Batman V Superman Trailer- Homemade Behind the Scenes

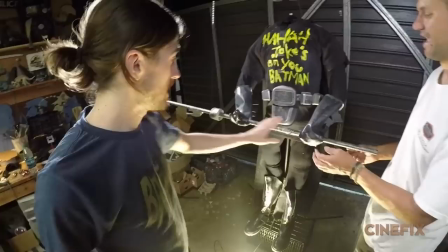Just a shirt we had laying around, it's been spray painted. Andrew is here painting on the letters.
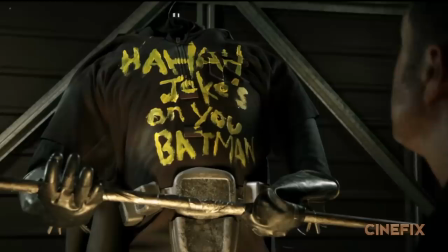We have Robin's spear that Andrew made and this is being held up with fishing wire which is attached to the top of the garage.
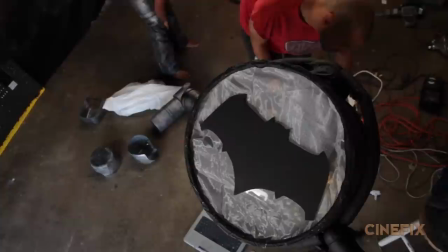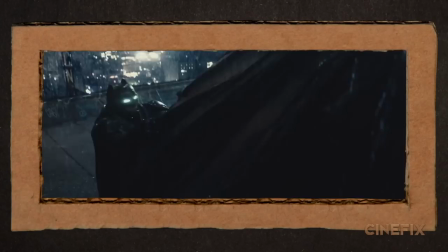Yeah. Power up. The shots of the Batman mecha armor.
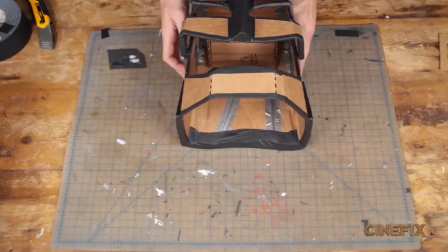Bianca is going to be playing Batman and if you want to see how we made it check out our homemade movies how-to video on Cinefix.
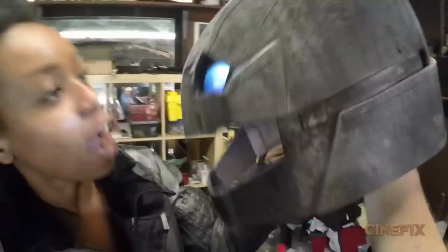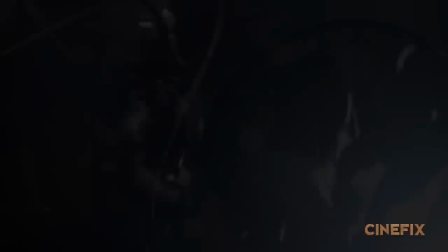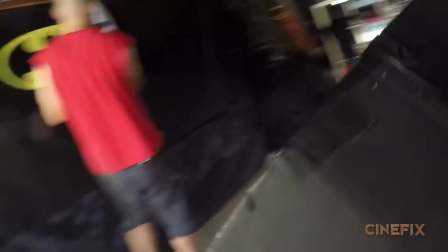So Mark just so happened to have this Batman towel and so we're going to use this for the bat signal in the clouds.
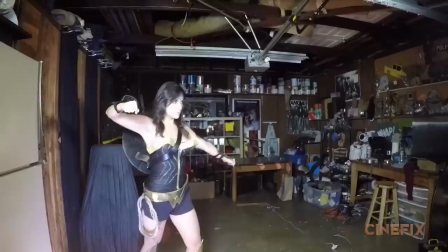Wonder Woman slams her wrist gauntlets together and then the whole frame gets blasted out with lights so we're gonna be flashing a flashlight right into the lens.
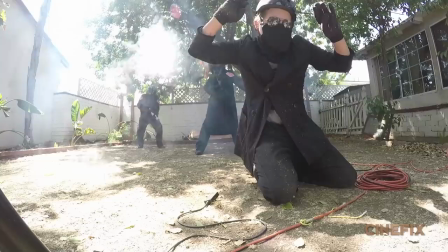Superman army, everybody's dressed in black.
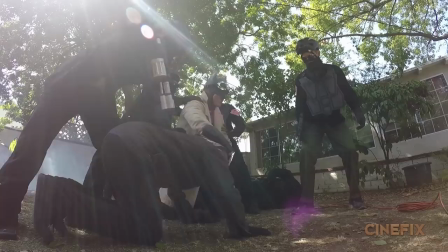And we didn't have enough helmets, so some people are wearing calendars on their heads. Jephson in a zine-punk Batman suit that he made.
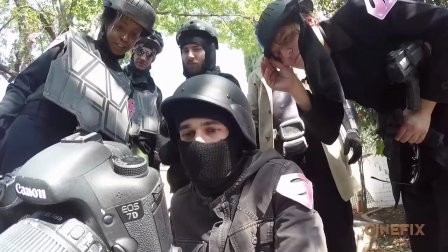All right, ready? Uh-huh. Let's go. Three, two, one, action. Wow, man.
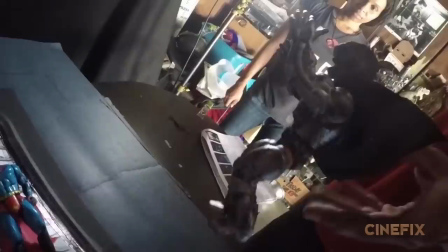That's so cute. There are some shots with Batman in the mecha suit fighting Superman, and we're going to do that miniature.
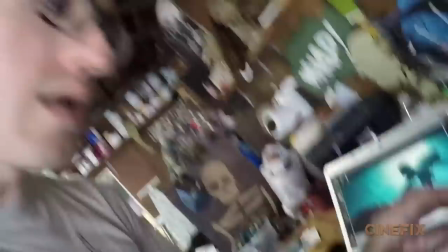We have a He-Man figure because He-Man toys are nice and bulky. And then I'm making a little tiny helmet for him to wear.
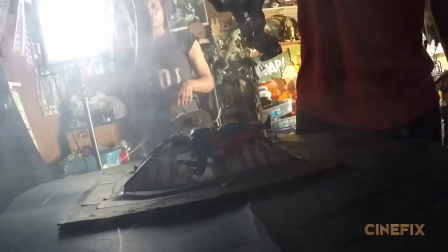We've got Superman sitting here on a window that's already been cut. So it's Mecha Batman smash right through.
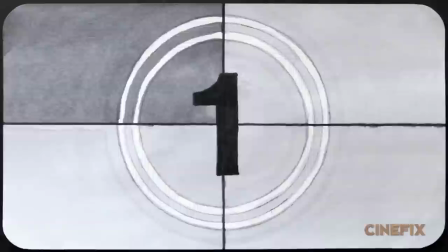Lasers come out of Superman's eyes and we shot it in reverse that when we play it back in reverse it plays forward and the lasers come out.
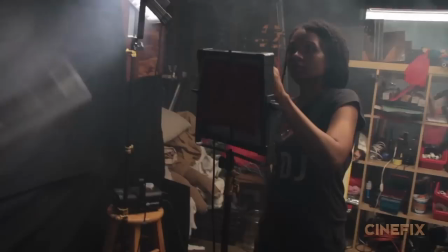We have our cityscape set up down here. We're using the fridge as the side of the building.
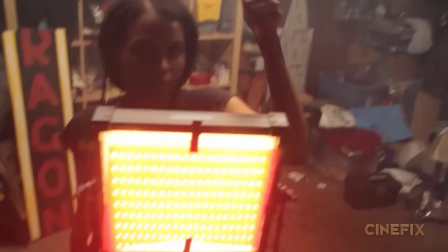There's a little bit of red light that comes in and so Liz is going to be operating this light with a red gel on it.
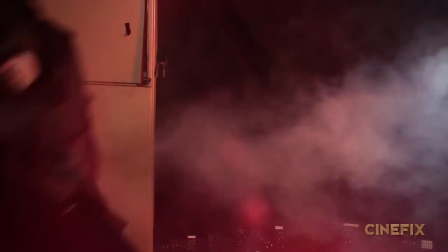Andrew has a flashlight with a red gel on it that he just points right at the lens to get that lens flare.
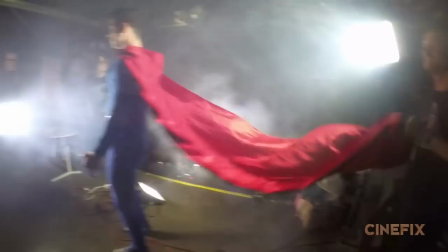We're doing this shot in two parts. The first part is going to be miniature and somewhere in there we're going to cut to live action Superman.
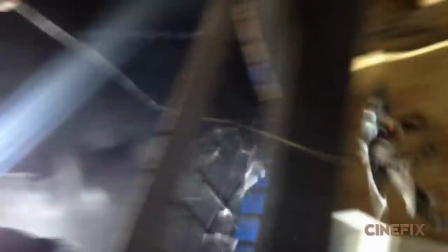Mark with a bat on a stick. A little 2D window that Liz made.
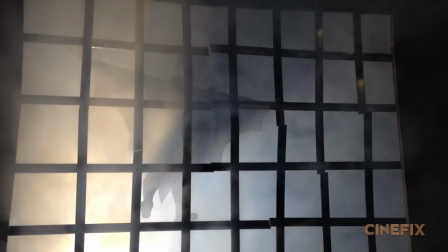Smoke. Great and action.
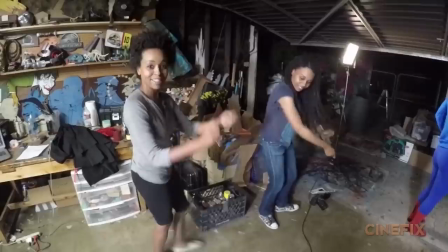this is the shot where superman is walking up to the batmobile so we've got just a tire back here because that's kind of all you can see then
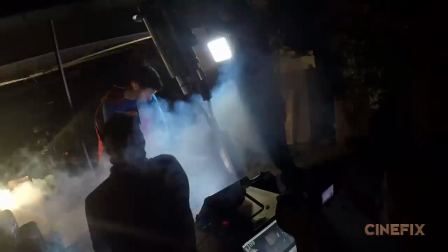we're going to use a smoke machine and a light to create the fire and bianca and liz are going to be back here whipping superman's cape
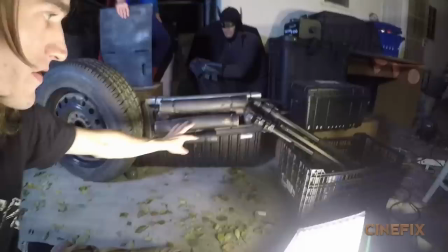this is our batmobile that we just rigged up it's a tire and this is a gun that we used in terminator
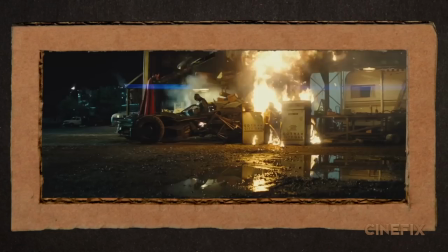tripod toolbox fog machine all kinds of stuff just to sort of get the shapes of the tumbler in there.
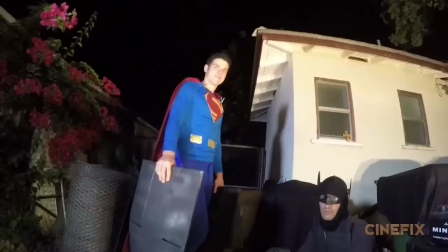Mark back here is playing Batman. Superman up here he's gonna throw our doors.
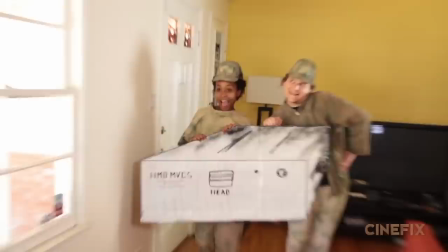One, two, three, four, five.
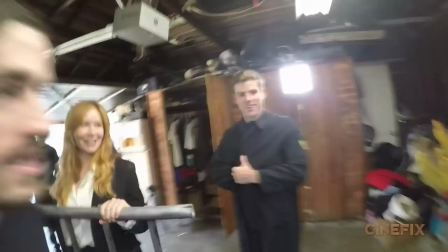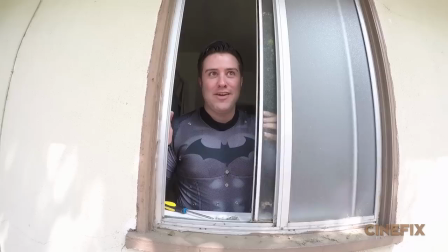Bat cave? Bath cave?
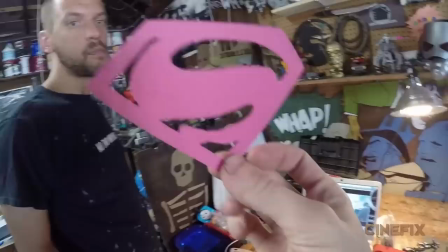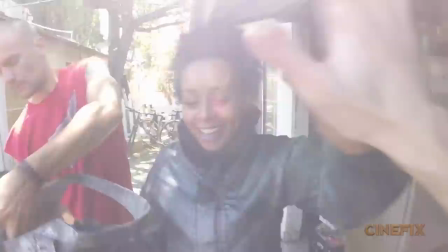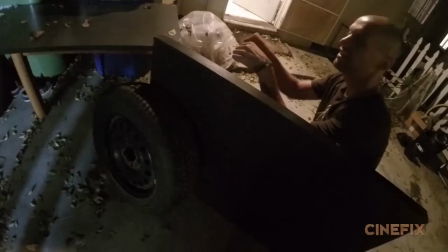Go ahead and lift it up. Yeah! Boom!
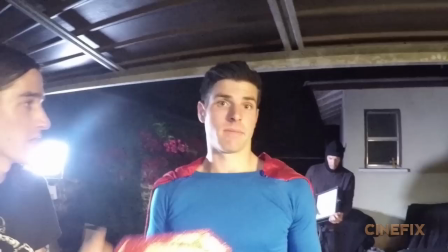He's picking up Robin, going to the volleyball game. That's a wrap on Superman.
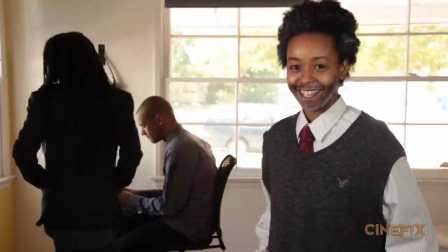Do you know anybody that can play Clark Kent? Um, we could go on Craigslist. Nobody cares about Clark Kent taking on the Batman.
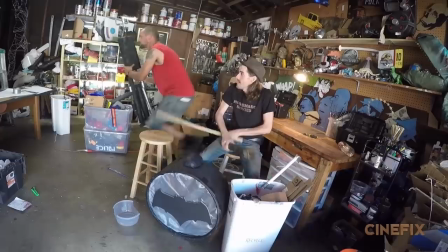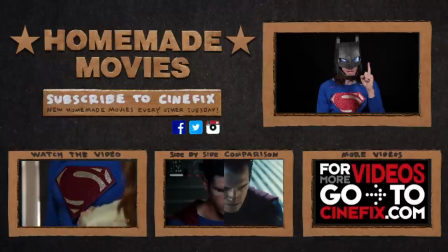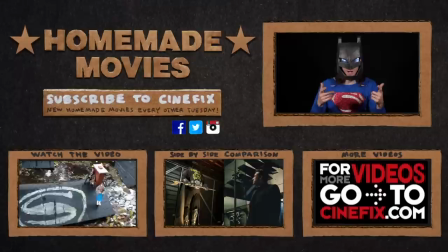And that is how you make a homemade Batman vs. Superman trailer. Of course you can't make one of those without a bunch of awesome friends to come over and help out.
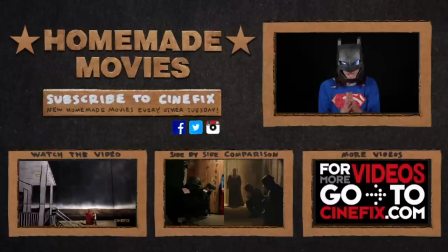So thank you guys so much for helping out. I would need a huge list of names, but you guys know who you are, and thank you, thank you, thank you.